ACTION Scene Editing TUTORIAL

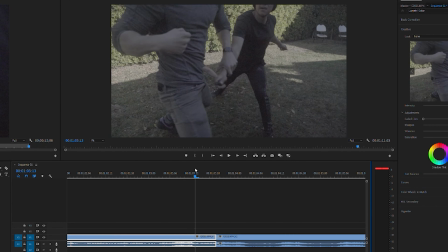(4:05)
Now it's just faster, because I hit him, bam, and he reacts to it. So in reality we have a little jump from here to here. We have a little jump, and that looks in the action just looks way better. So this is my tip number 2. Deletes a few frames. I kick him in the ribs here.
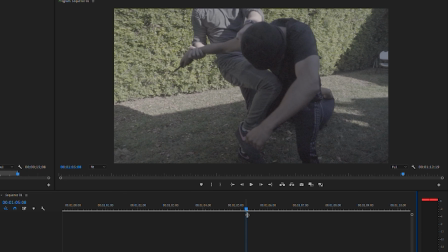(4:24)
The knee is not very powerful. Some terrible acting in there. So let's try to improve it in the edit.
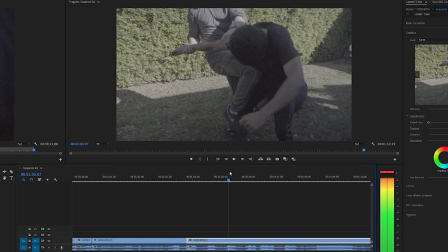(4:31)
So the first thing we do is we go to the impact again, and we're gonna cut away, let's say 1 frame on this one.
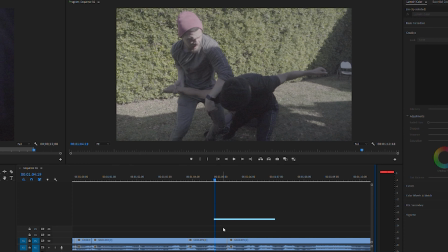(4:45)
But what we're also gonna do, what we did in the beginning, we speed up the action a little bit, but don't don't forget to not speed up the sound, otherwise it would sound horrible. So speed and duration, let's go crazy, let's try 150.
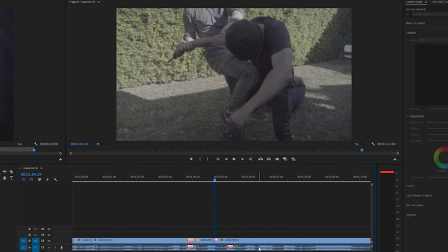(5:05)
You see that now the audio is out of sync here, but we're just gonna fix it by bringing the second audio layer. We're bringing in sync again, and the other one we're just gonna fade out.
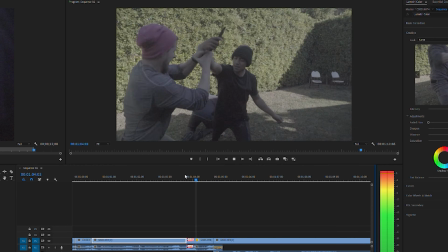(5:20)
Mostly it's gonna do the trick. So let's see what happens. Bump. So now this one looks already way better.
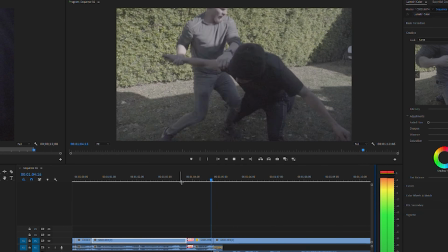(5:27)
Smack. Bump. Second one is still horrible.
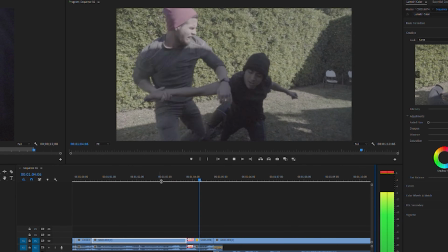(5:34)
Bump. Bump.
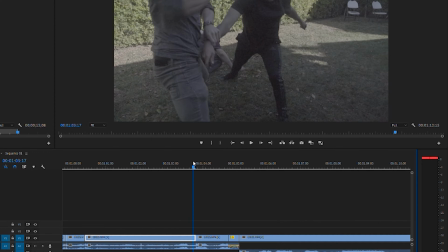(5:36)
Yeah, so now you can see it very nicely that the first kick is very powerful, and the second kick, which I didn't manipulate yet, looks very weak.
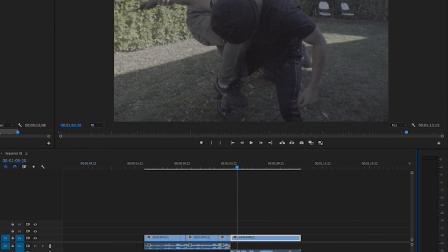(5:48)
Now we're gonna do the second kick as well. So first thing we do is go to the beginning of the kick, which is kind of here.
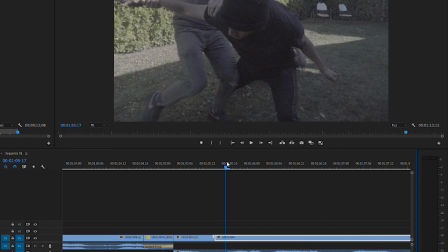(5:57)
Cut this thing. Go back to the end of the kick. Cut it again. Speed it up. 140%. See what it looks like.
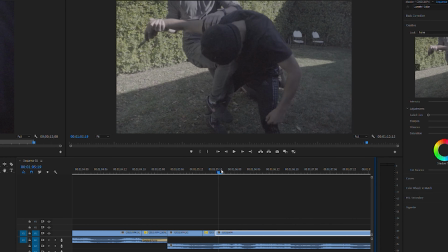(6:09)
But we still need to cut away a few frames here so the reaction is better.
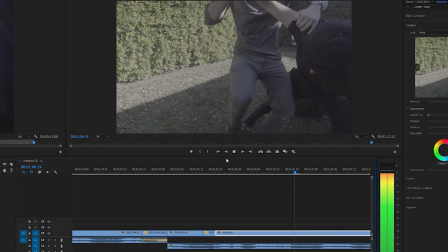(6:20)
That's better. Here I break his arm. One more kick.
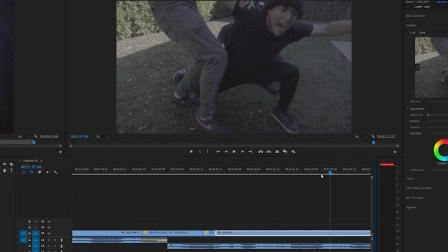(6:25)
This one doesn't have to be fast. Sped up because it's not bad.
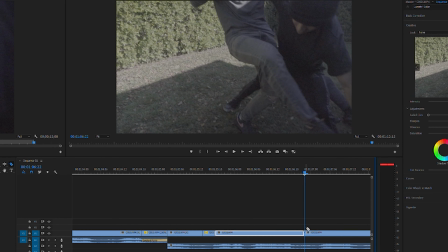(6:32)
I just cut away. Let's do 2 frames. It's just very important when you do all those things. It's very important that you stay subtle. You don't go too crazy. Don't cut away 10 frames or so because you just discovered this new technique and you want to make it better. Don't. Chill. Play with it a little bit and improve your videos a little bit, because in the end of the day, if the action is trash, you can't save it in post, okay? So better take some time when you shoot those things, rehearse those things, stay safe, and try to get them in camera as good as possible. And those little tweaks I showed you today, just use them to improve your scenes a little bit. Everybody does it. And one more special tip and trick for you, like here when you have a very fast shutter speed, because we shot this entire scene in 120 frames to be able to do slow motion, you have like almost no motion blur. It makes it more feel alive and looks more like a movie. But if you have no motion blur, there's a few things you can do. The fastest way to do it, you just go right click and go on time interpolation and frame blending.
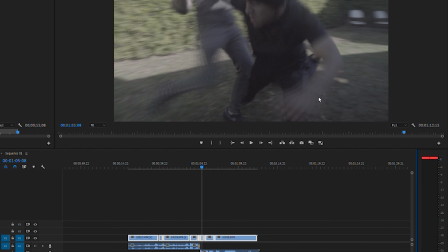(7:46)
So as you can see, there is some action going on here. This is not real motion blur, okay? This is just some fake motion blur inside of Premiere, and
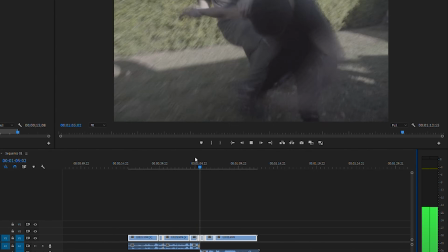(7:57)
this just makes it look a little more blurry in the movement. It's not perfect, but it does the trick.
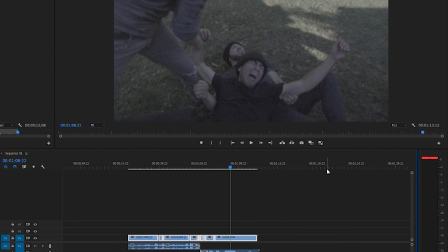(8:07)
That compared to this definitely looks more like motion blur. Is it perfect? No.